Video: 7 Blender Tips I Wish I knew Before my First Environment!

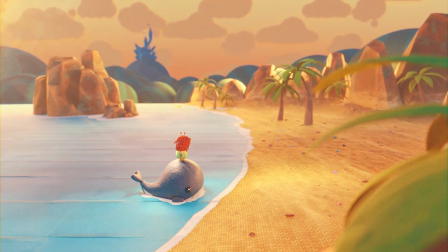0:00 Do you want to create stylized environments in Blender? Well, here's five tips to help you get started because I've been creating a lot lately for my short film.
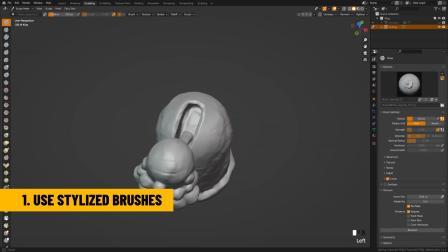0:06 Let's dive in. All right, so my first recommendation is to really lean into custom brushes,
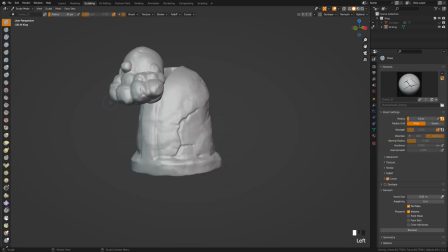0:12 whether these are brushes that you've made yourself with the new brush add-on that I cover in this tutorial, or if you want to go ahead and buy brush packs,
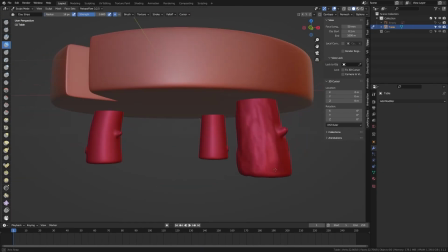0:21 there are tons on Blender Market, but I was heavily reliant on and all these custom brushes
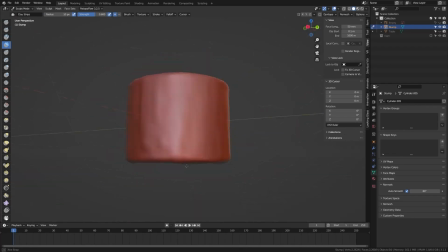0:26 for adding some kind of quick stylized options to my various models, props, and characters that I was creating within my scenes.
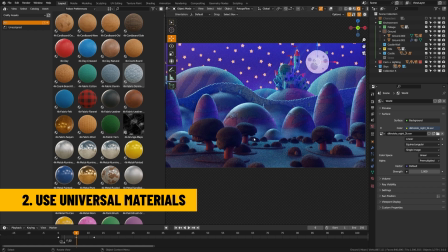0:34 I definitely recommend checking out a universal material for your scenes. What do I mean by that? Well, it takes a long time to go through and texture large environments like this.
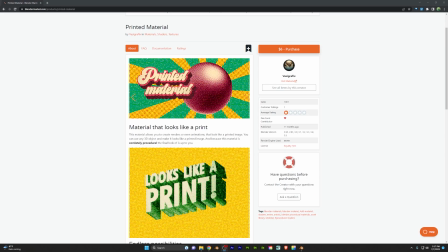0:44 So what you can do is find kind of a universal material and just focus on kind of texture painting your base color and thus saving yourself a lot of time.
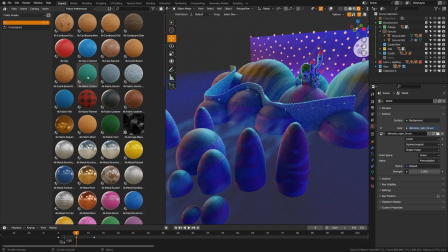0:52 For example, back on these hills here, I'm just using this fabric cotton, which I use in a lot of my other scenes as well for the ground material. And by having these simple materials, I can focus on just getting some good colors in there and letting these universal shaders kind of do the rest.
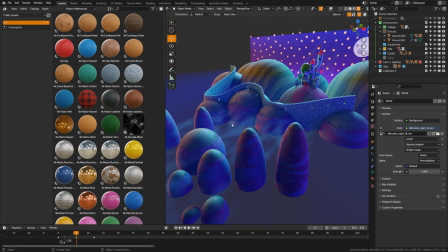1:06 If you check Blender Market, there's a lot of great options, things like printed materials, tune shaders, or this cool clay dough material as well.
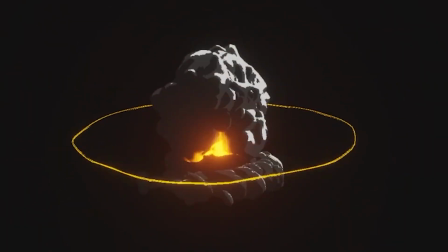1:13 Of course, there's also my own asset pack if you're interested in that. My dynamic VFX pack is now on sale at Blender Market,
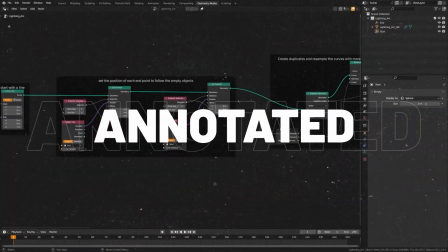1:20 and this has completely customizable VFX assets that you can drag and drop right into your viewport, both EV and Cycles Compatible.
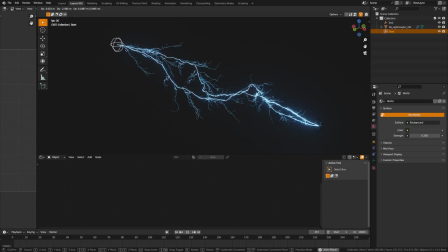1:28 If you're interested, you can also go check out a free sample pack.
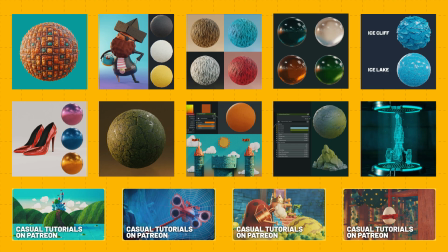1:31 Also, if you're interested in my Patreon, I have materials, projects, time lapses, video walkthroughs, and discounts available there as well.
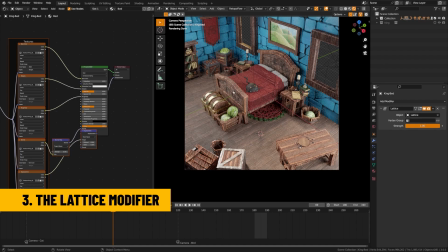1:38 Now, one thing I love is utilizing lattice modifiers. Let's take a look at this bed right here.
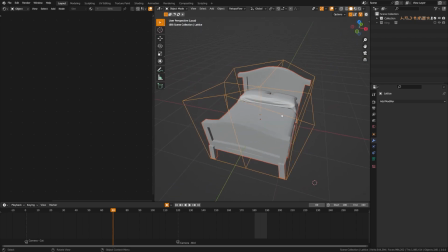1:44 Now, by utilizing lattice modifiers, you can quickly adjust geometry without having to do any complex modeling or textures.
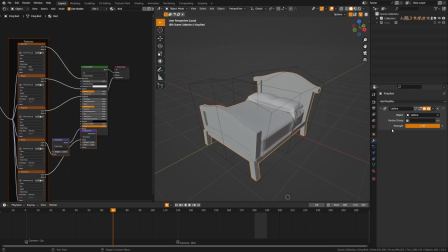1:51 So here you can see I've put a lattice modifier on this object and that it's just kind of tweaking the bed a bit and taking it from kind of a normal bed to kind of just a cartoony exaggerated bed.
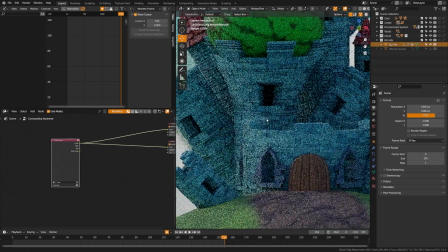2:01 This is also something that I did in the opening shot of my short film when I kind of go
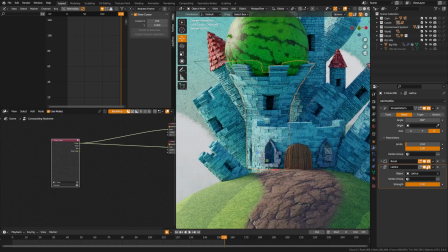2:07 through the castle and I've kind of distorted the castle in order to give it kind of a cartoony bent look,
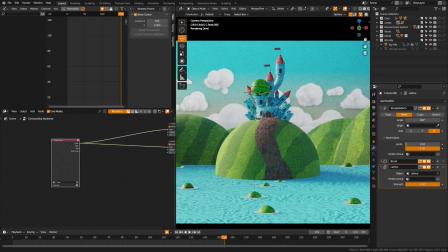2:13 which would have been very difficult to model on its own. Coming back into the scene here,
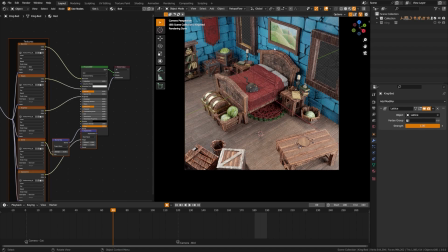2:17 you can see that I'm also utilizing the previous tip by using this wooden shader repetitively throughout to kind of quickly texture these and maintain style across the scene.
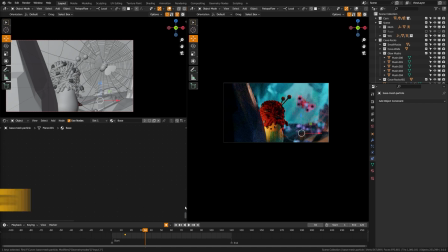2:26 For this next one, consider using fake fog or other environmental effects to get more control over your scene and reduce render times.
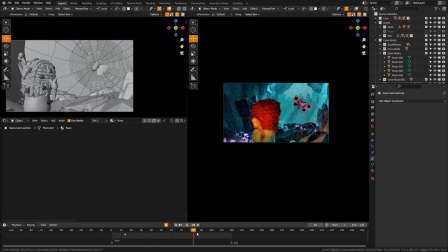2:34 Check out this scene right here. As it rotates and we shift focus, we see that the cave looks like it goes on to an endless amount with a very controlled variance over the color as it goes from dark blue to this kind of light teal color.
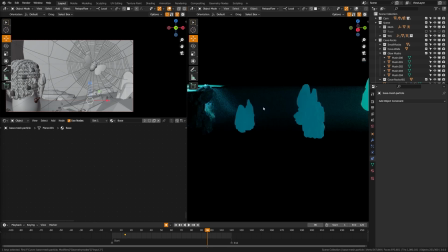2:49 And the way I did that is there is a fog in the scene, but I could not get the look I wanted.
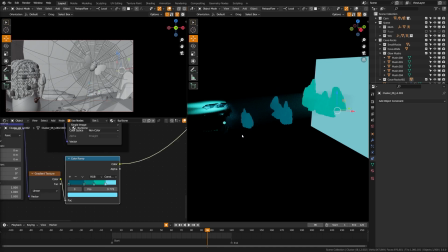2:53 So you'll see here that these are actually all sharing a shader with a color ramp that's plugged into the emission. So what I did is actually just control the color to kind of create that color fall off that I wanted visually,
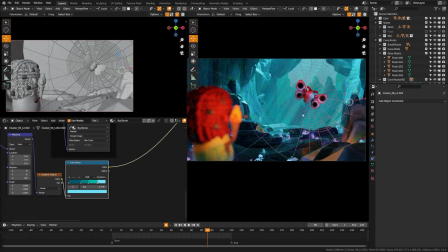3:07 thus giving me kind of a stylized foggy look without the need for actual fog to create.
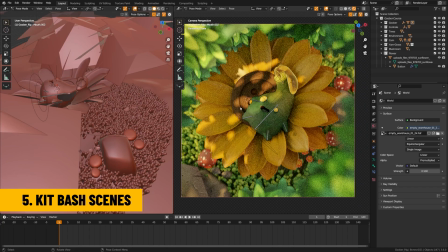3:13 I wanna encourage you just to kitbash your scenes. What is kitbashing? Well, it means kind of getting these model kits and bashing them together to create a new scene.
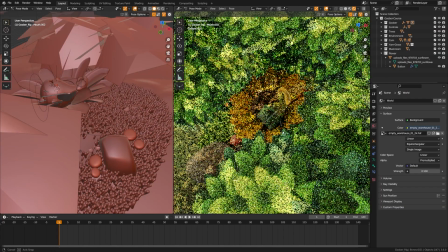3:22 So you can see here that I have created my character here, but I'm actually utilizing a lot of elements from other asset packs.
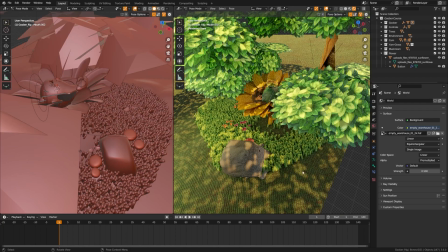3:31 This right here is an environmental asset pack. The rocks are their own asset pack. The fabric here is my own asset pack, as is the button.
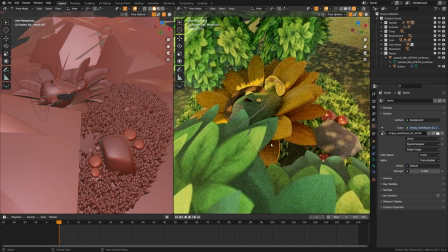3:40 And then the flowers here are from cgtrader.com. So what I do is focus on the hero elements and then kit bash the rest of your scene.
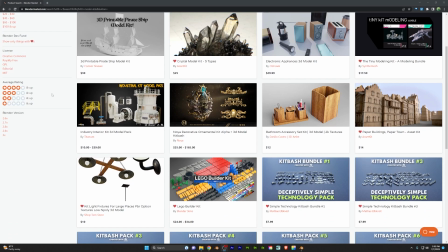3:48 Now kit bashing can be kind of hard when you're trying to do a stylized environment,
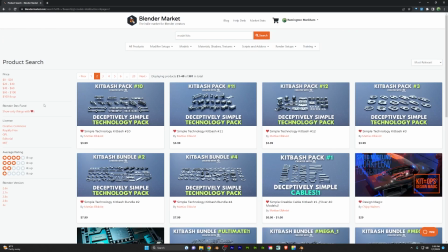3:52 so you need to be a bit careful when you're picking kits to ensure that they won't break the look you're going for.
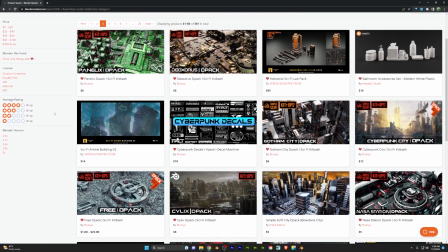3:58 Luckily websites like Blender Market have tons of options, and as long as they're in the background they shouldn't necessarily be too visible to cause an issue.
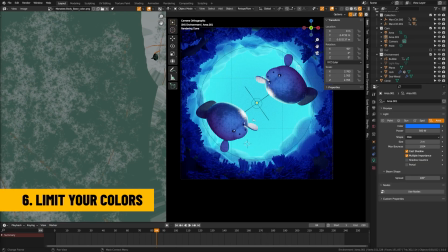4:06 Next up I'd like to encourage you to limit your color palette.